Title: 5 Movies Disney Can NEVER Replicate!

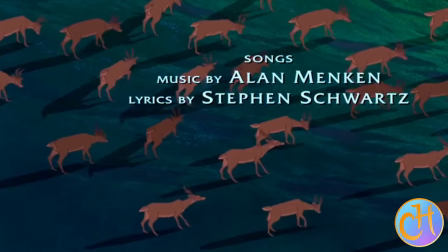These are, these are people are not from a perfect utopia, a peaceful utopia.
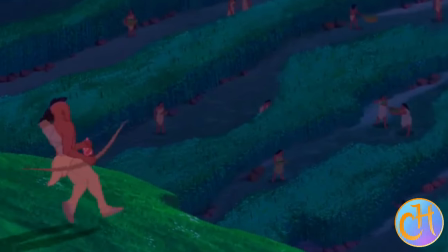These are warriors.
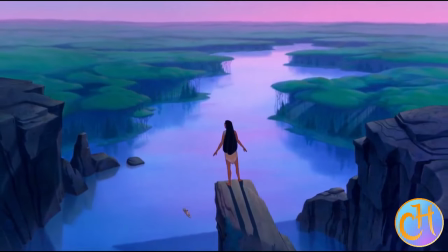But despite the fact that they are bloodied warriors, they too, just like the men of the Virginia company are men with families,
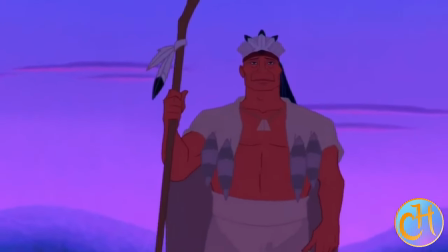families who love them, who are doing what they're doing because they want prosperity and security for their loved ones.
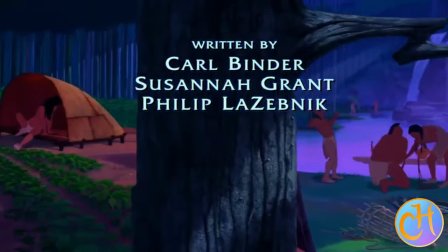And immediately in this introduction,
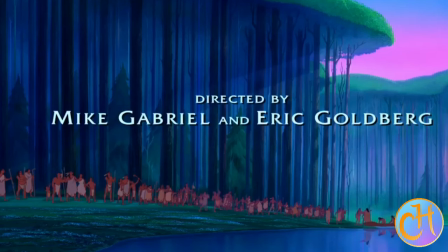we see the similarities between these two groups who we know are bound to clash and destroy each other.
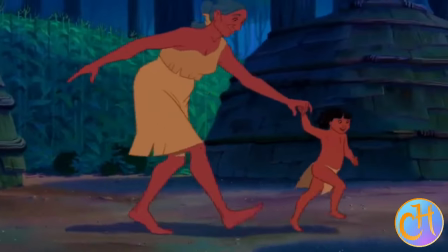And these introductions are there to let us know these are just people. And unfortunately, people are going to misunderstand.
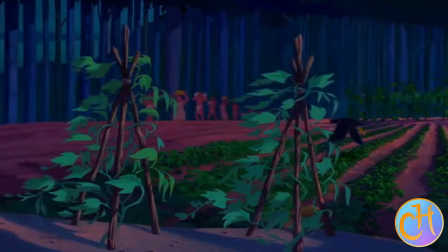They're not going to get along and they will fight over misunderstandings and resources.
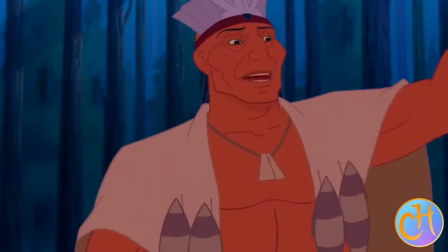So this introduction sets up the conflict. It sets up the people and it makes us identify with these two groups.
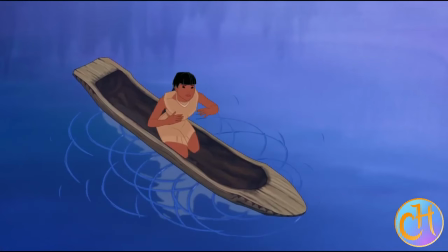So that way, as the story progresses, we don't see them as villainous groups against each other.
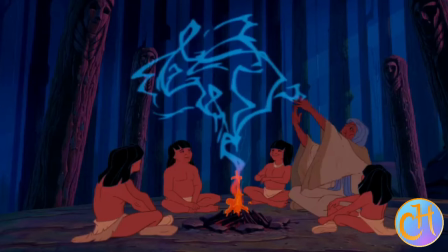We know who the villain is. It's Governor Ratcliffe.
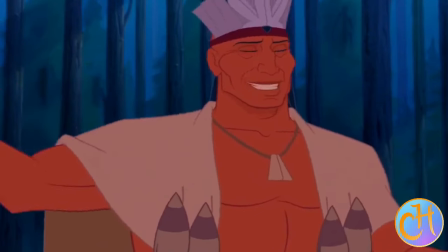And that the main problem is the misunderstanding, the differences between these two communities.
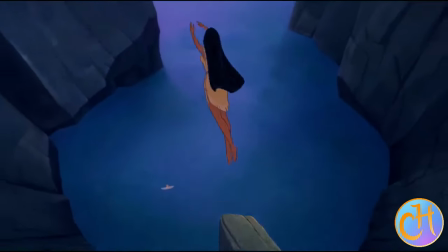And that's the adventure, the journey that Bocahontas must go on to bridge the gaps between these two
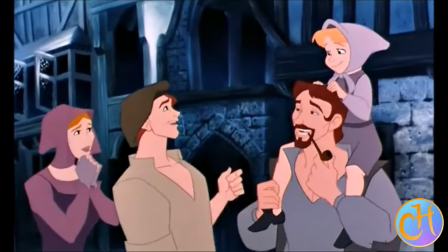communities and show through love and understanding that you don't have to kill each other,
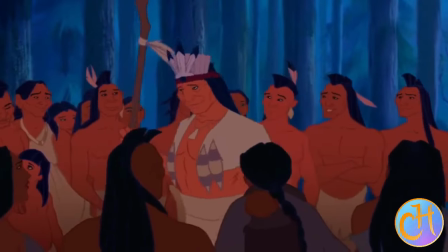but that you can unite. Now then, I already know why Disney will never, will never ever make another opening like this.
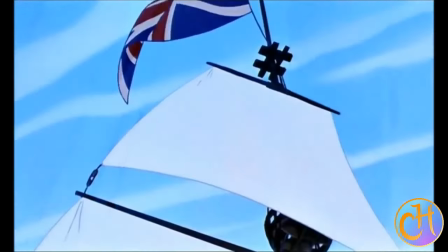Number one, because most writers at Disney do not know how to do two solid introductions.
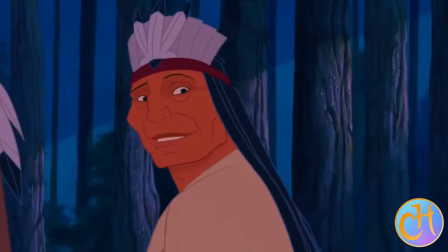Again, it's a massive gamble.
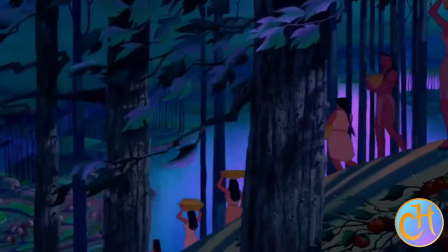And most of these writers just take the path of least resistance, which says one just quick opening, and then we move on.
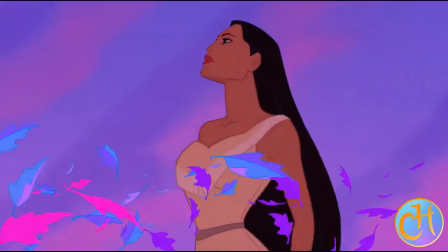We will not try to have two openings that kind of oppose each other,
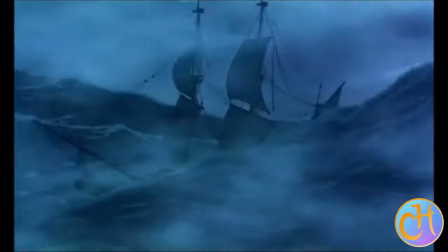but tell us the same story to establish the important theme of the rest of the movie.
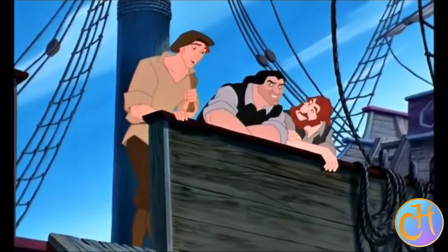Disney writers are just not that intelligent anymore. Big number two is this.
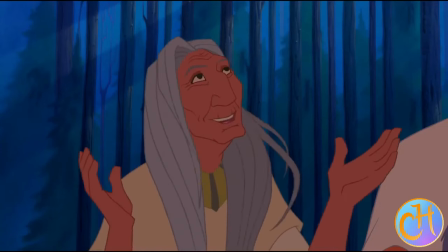Disney's never again going to handle the story of Bocahannas because that is a socially charged topic
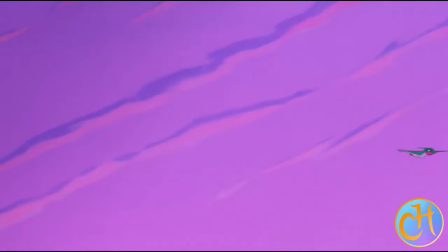and how dare anyone ever suggest that the Europeans coming on over to America
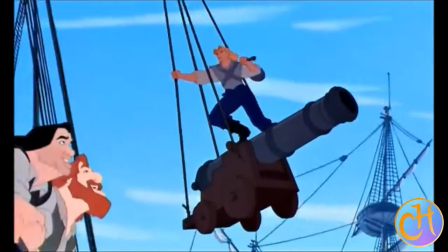were anything else other than bloody ferocious greedy murderers however
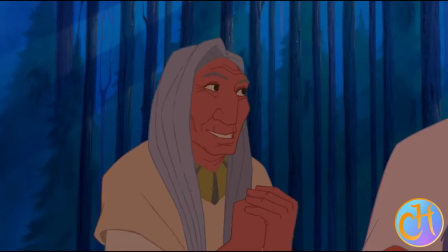that that particular stance kind of defeats the point of Pocahontas yes we know
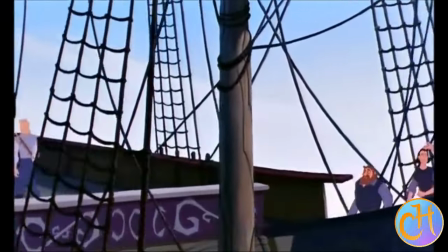that this is an absolutely a historical movie there's so little of it that is based in anything real in fact the movie is based off of the propaganda that John
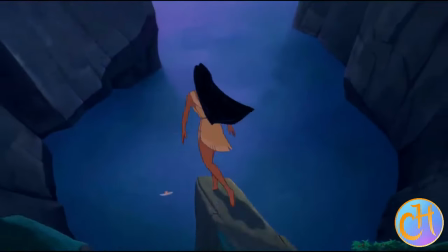Smith historically wrote to make himself seem like a really cool guy which was mostly lies so we understand that that's not what's actually
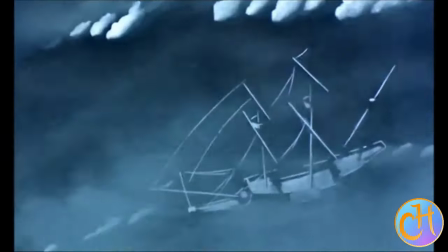important what's important is the theme a timeless theme of understanding
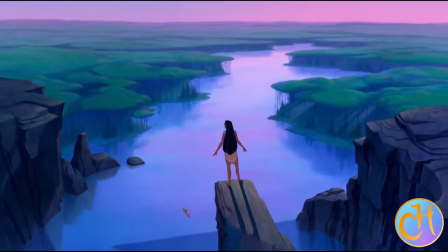and love bridges gaps so that way we can avoid conflict and
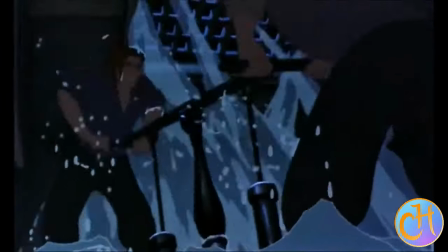war amongst ourselves and between nations and other people because that's
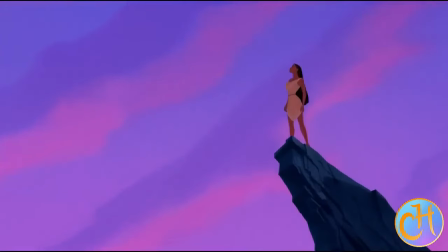not okay we understand that that's not okay and it's something that's so easily avoidable.
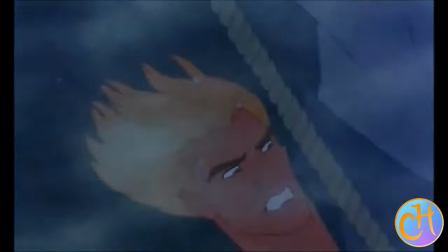But alas, Disney does not care about such wonderful messages anymore.
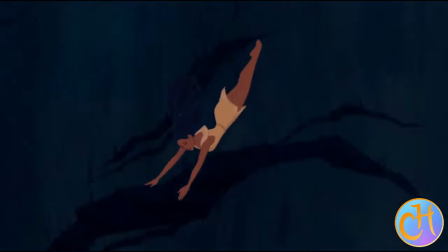We then come to arguably the king of Disney openings, which is the Lion King.
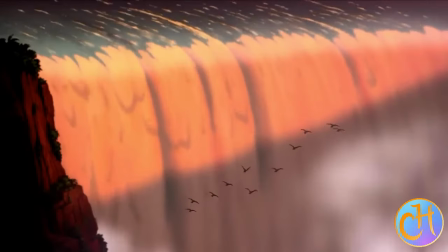This beautiful opening tells us everything that we need to know about the story going on in.
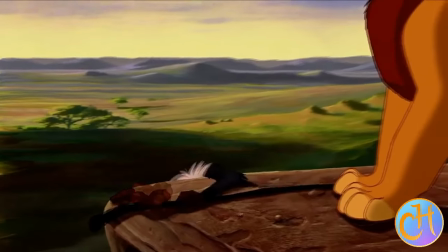The story of nobility, of majesty,
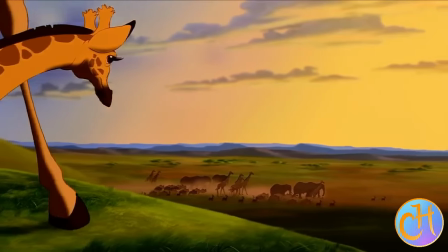blending together the real world animals with some elements of magic at the very end that there's something a little bit
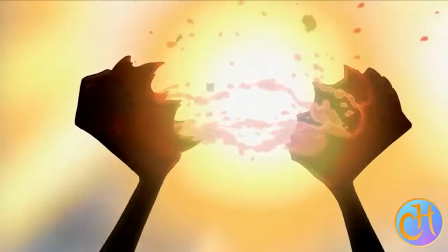more going on here and that this cub Simba is destined to
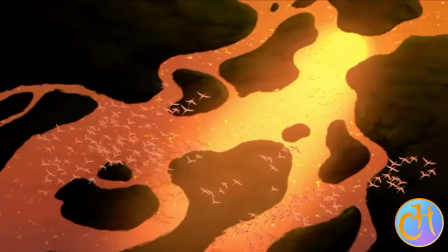be someone something great and we are told about the circle of life this is the
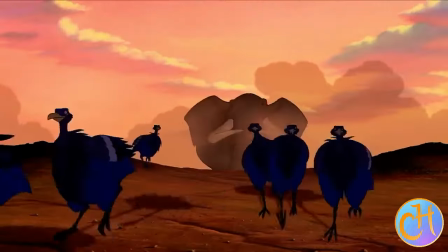great journey for everyone to go on and then we are introduced to Scar
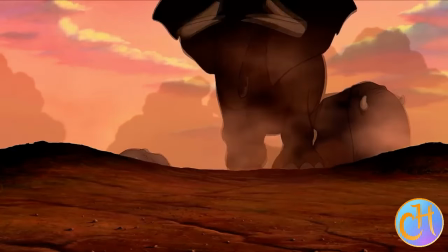right after the opening number and everything and we get to see how he is willing
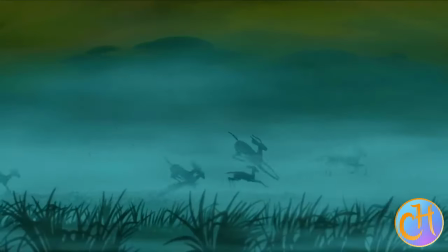to destroy the bounds of nature he's willing to brush up against
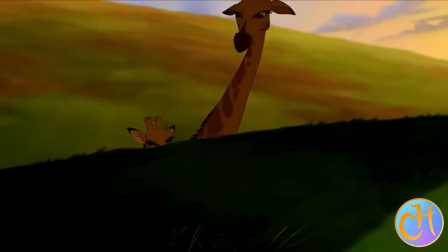that's what the proprieties of their society to overthrow the king he hates
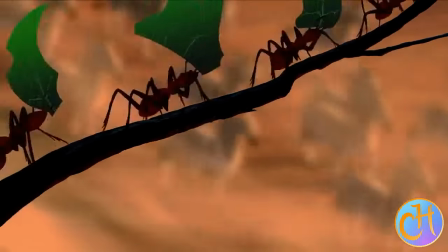his nephew he is against everything that we got in that beautiful opening number and let me also just kind of point out right here that the animators were absolutely
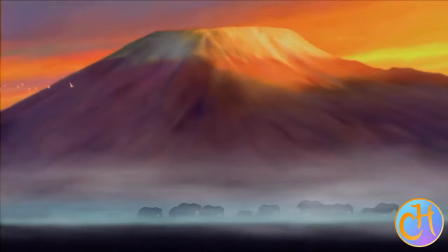flexing with how they portrayed all of the animals in this
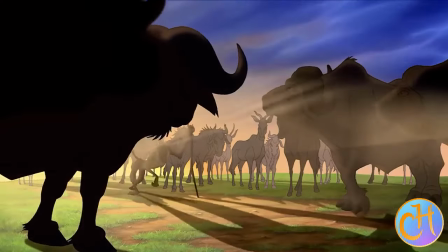opening which was very realistic and yet we get that little bit of magic
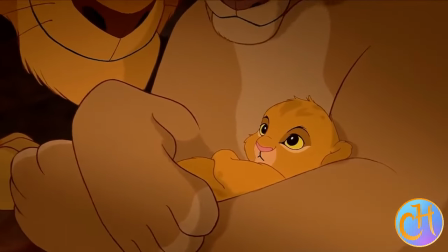there at the end with the sunbeam coming on in the animals all bowing showing a kind of reverence that naturally they wouldn't do.
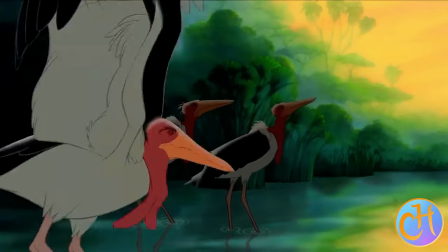In this powerful musical opening that just gets stuck in your head and puts a smile on your face, we are again told the massive themes of this story.
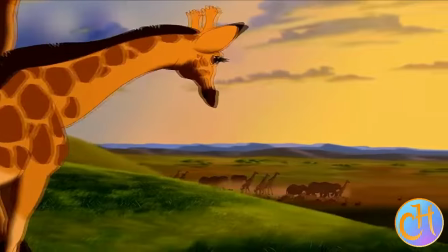You don't even need to know that this is basically a Disney-fied version of Hamlet.
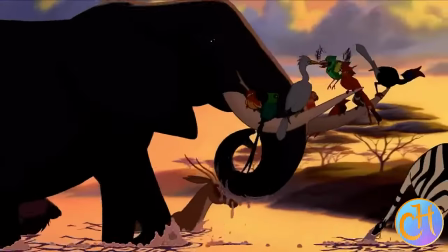You don't even need to know what Hamlet is in order to understand the story of a young prince who is
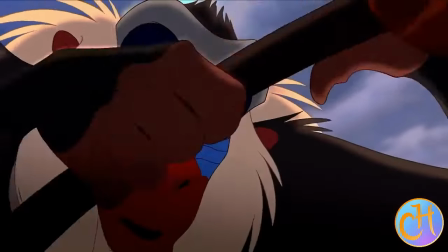bound for great things and that he must be a part of this circle of life.
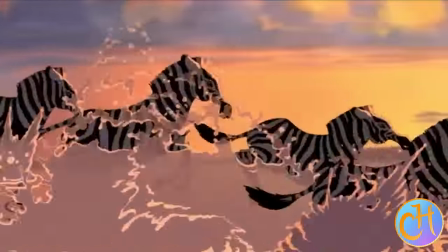And the rest of the movie completely delivers on that hero's journey for Simba,
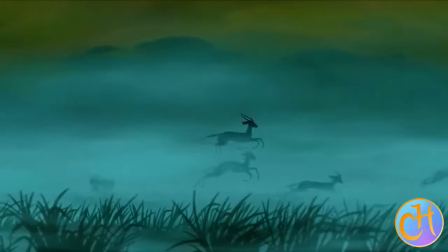for him to then become the king that he needs to be to restore the circle of life.
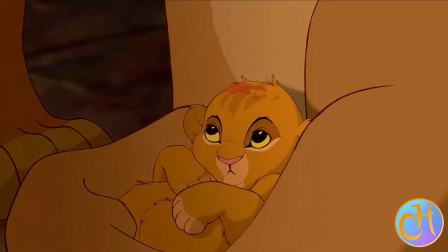The Lion King is easily Disney's best recognizable
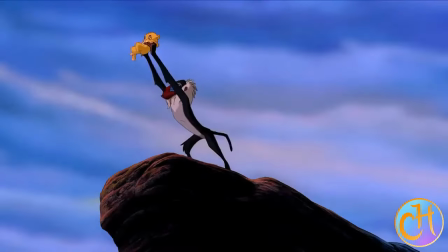hero's journey story of maybe any of the stories that they have ever told.
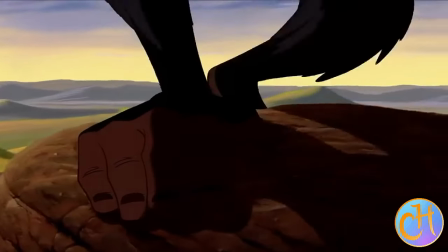Now, the interesting thing is this, is that we have the live-action adaptation of The Lion King,
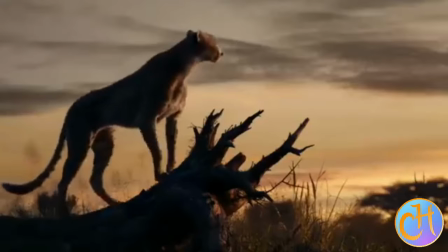and so you'd say, well, Lars, they obviously have done this introduction already,
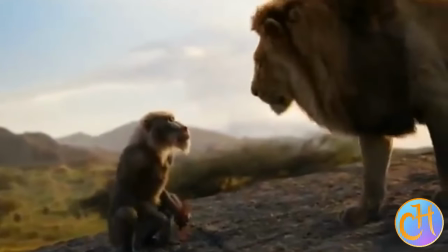they replicated it, but did they really? coming back to the magic
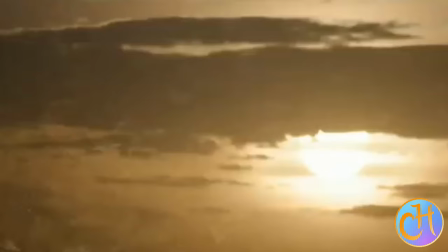of the scene when you watch the live action adaptation because they
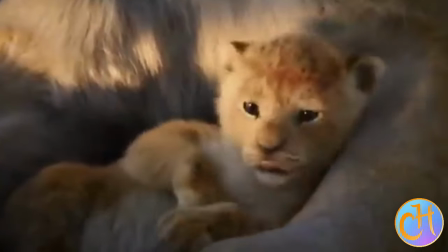went for photo realism the the different animals don't have
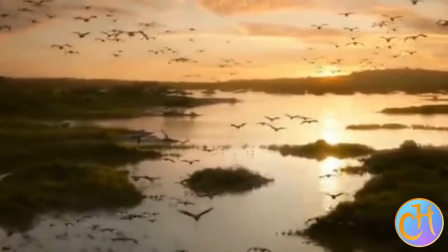that magical quality that animation is able to give them this is not so much a storytelling
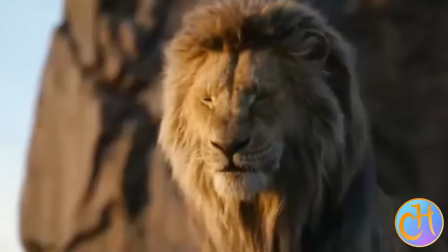failure on the part of of the writers But it is a failure of
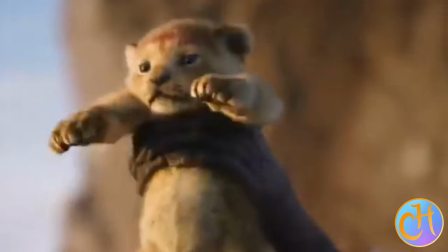understanding what various adaptations can do for your story.
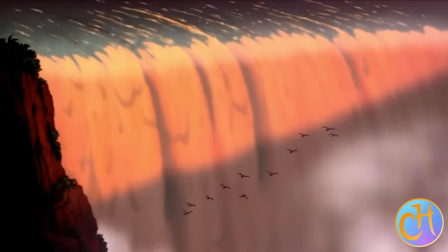So this might seem a little bit complicated, but please quickly bear with me right here.
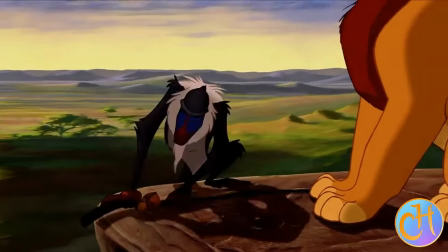2D animation can do things that no other form of animation or live action are capable of doing.
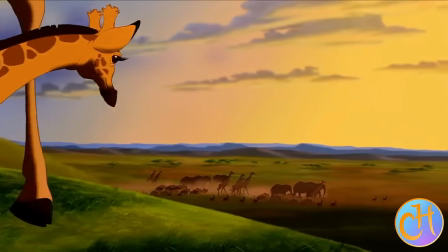You can stretch the bounds of reality well beyond
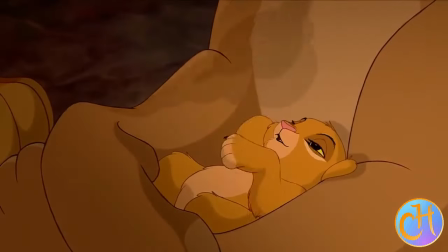incredulity and tell amazing stories that defy all kind of reason and logic.
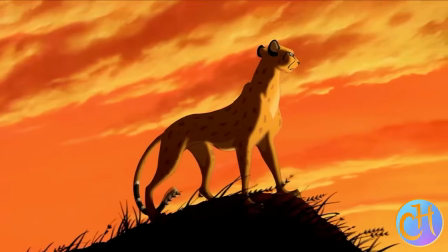And again, this is why I say that the animators were really flexing because they showed you something that felt so realistic,
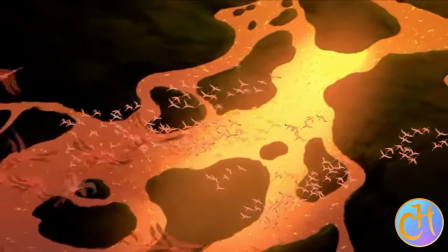rendered in pencil and ink and paint.
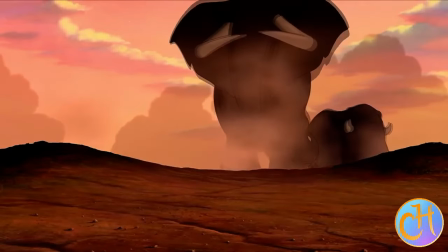And then they show us something magical, something that breaks what we understand of our own known world.
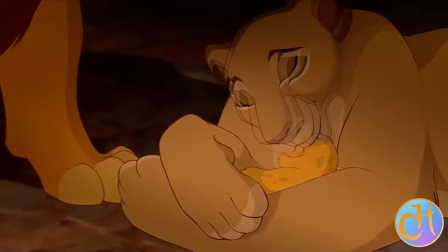By doing photorealistic 3D animation,
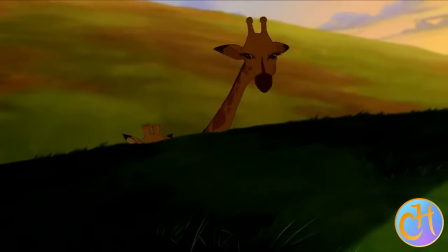it's so hard to capture that because you've lost that beautiful,
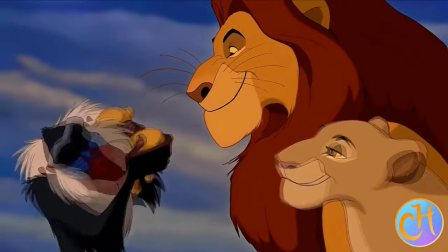fantastic quality that 2D animation is able to bring to their stories.
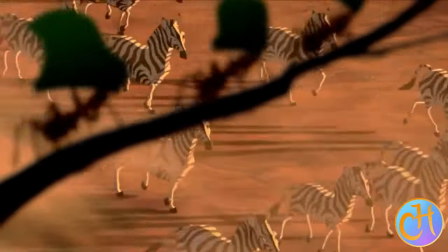And normally we suspend our disbelief more for 2D animation than we do for 3D and live action.
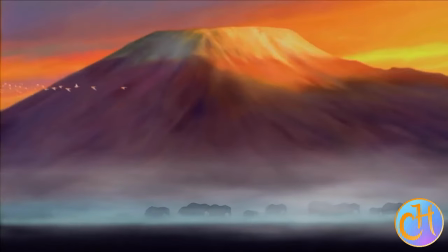As a result of Disney wanting to have their quote unquote live action adaptation,
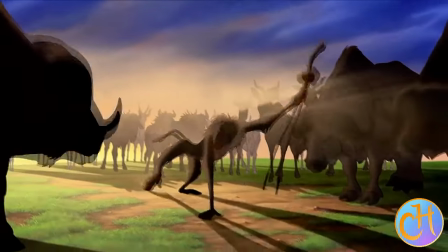they threw away the literal magic of the scene and throughout most of the movie to have these photorealistic moments,
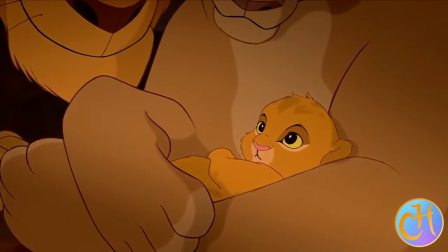which they do look good.